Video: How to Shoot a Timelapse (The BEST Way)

What's going on everyone my name is Kellen Reck and today I want to show you how to shoot a daytime time-lapse.
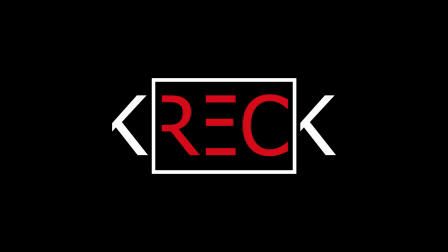Daytime time. That sounds weird. A time-lapse that takes place during the day.
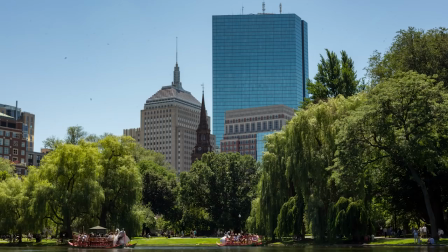So today we're looking specifically at time-lapses that take place during the day when the Sun isn't changing all that much. There's consistency to the Sun.
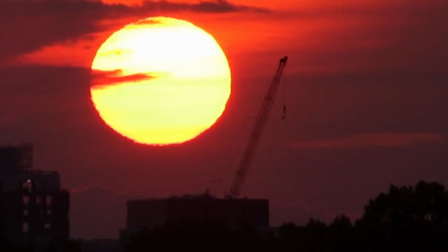As an alternative to this I'm going to be doing future videos where I'll do a time-lapse lesson on sunset and sunrise when that's when basically the sun is changing over a period of time and then also nighttime time lapses those videos to come today is just the daytime time lapse the time
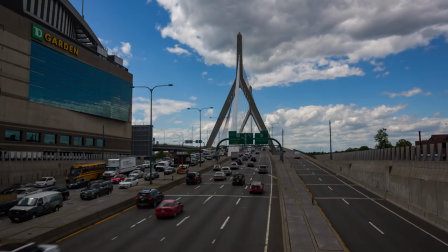time again that's gonna that just so for these time lapses generally what you'll want is some sort of motion in your shot obviously that's what makes the time lapse effective over time.
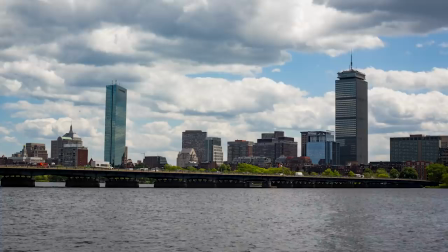Now for these daytime ones, clouds are a real key. You can see the motion of the clouds in the sky and everybody knows that if you're seeing clouds fly across a shot,
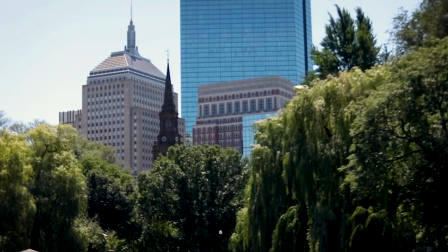well that's pretty standard protocol or pretty standard looking time lapses. Now when I went out for these examples, there were no clouds in the sky.
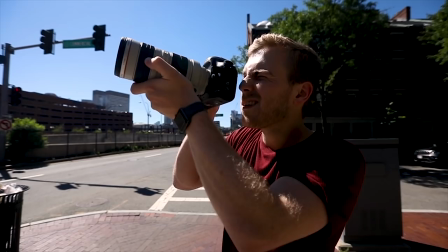I'm telling you seriously, there was not a single cloud. So what I did is I went into the city to get you some examples so you could see the motion of the cars and the people and all of the excitement of the city to get a little bit of motion in our shots.
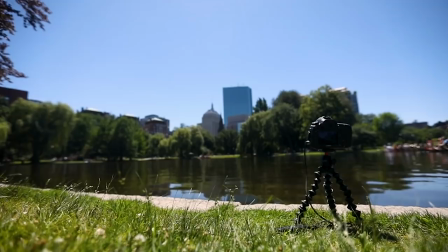So the first step in setting up your time lapse is figuring out where the heck you want to go. What's your location going to be? And a key when you're thinking about location is again to have motion. If we went to a random tree trunk outside and shot that tree trunk over the course of an hour, we're really not going to see that much.
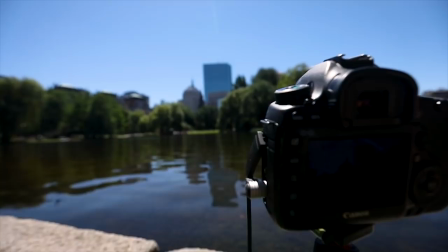Now if we go into the city and get shots of cars and traffic and people cruising around over a period of time and sped up, that's going to look real nice. So think of your best location, and when you get there, you want to think about basically your internal state should be what is the best photo that I can take in this location. So for this example, I went down to the Boston Public Garden,
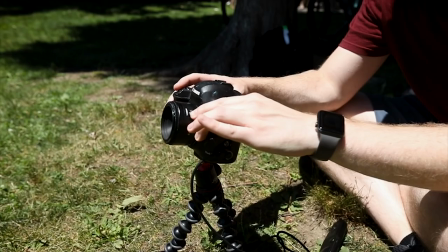and I set up this shot with water and swan boats and people moving around so that I had some motion.
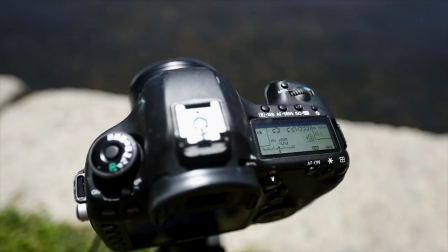So when I'm setting up my photo, these are basically the settings that I like to go with. With my aperture, I usually like to crank up, so I'm at about f22. That means my aperture's really closed down, but what that does for me is it's going to put everything in focus.
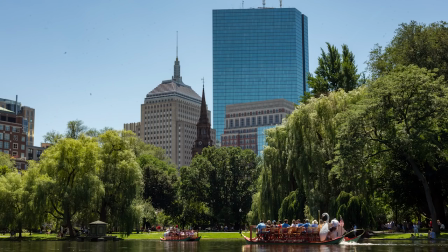So I'm shooting, in this example, with a 16-35mm lens. Very wide shot of the city.
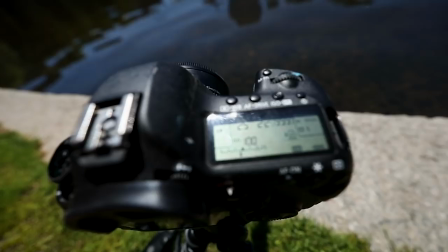I want everything in focus, so I'm at f22. Then I'll go to my ISO and make sure that it's somewhere around 100. I want my exposure to be as low as possible because I want to use my shutter speed to adjust, so I want my shutter speed to then basically bring me to properly exposed. Now depending where I am and if I have an ND filter this means my shutter speed could sort of be a range but I want it to be as long a
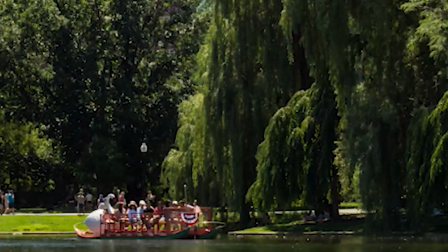shutter speed as possible and the reason for this is because I want the motion of the people or the cars to blur a little bit. That way you know if I had taken this shot just one individual frame the people or cars they would be blurry and it would look a little funky,
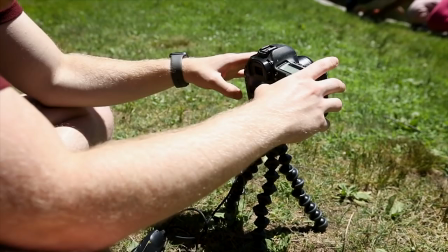but when we're combining hundreds of photos, this motion blur is going to make everything look very smooth.
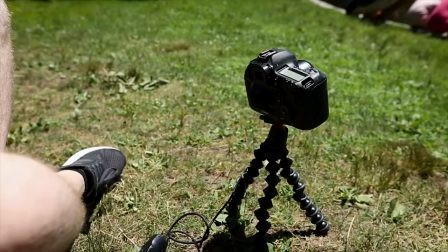So now that we've properly set, framed, and exposed our photo, you're going to want to plug in your intervalometer.
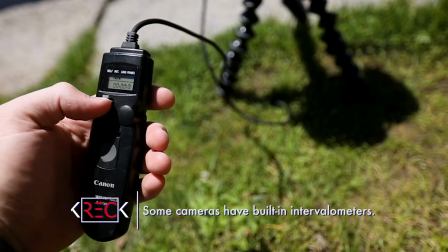What this does is it basically allows the camera to automatically take photos on a set interval. So for this example, I set my interval to four seconds. Every four seconds, my camera takes a photo. I don't even need to be there to touch it. Now, as a rule of thumb, depending how fast the motion in your shot is, you'll want to adjust your intervals. So what I'll generally do is if I'm shooting a time lapse with clouds, I would have an interval of about seven seconds. If clouds are the focal point and the main movement of my shot in the time lapse, I usually go with about seven seconds.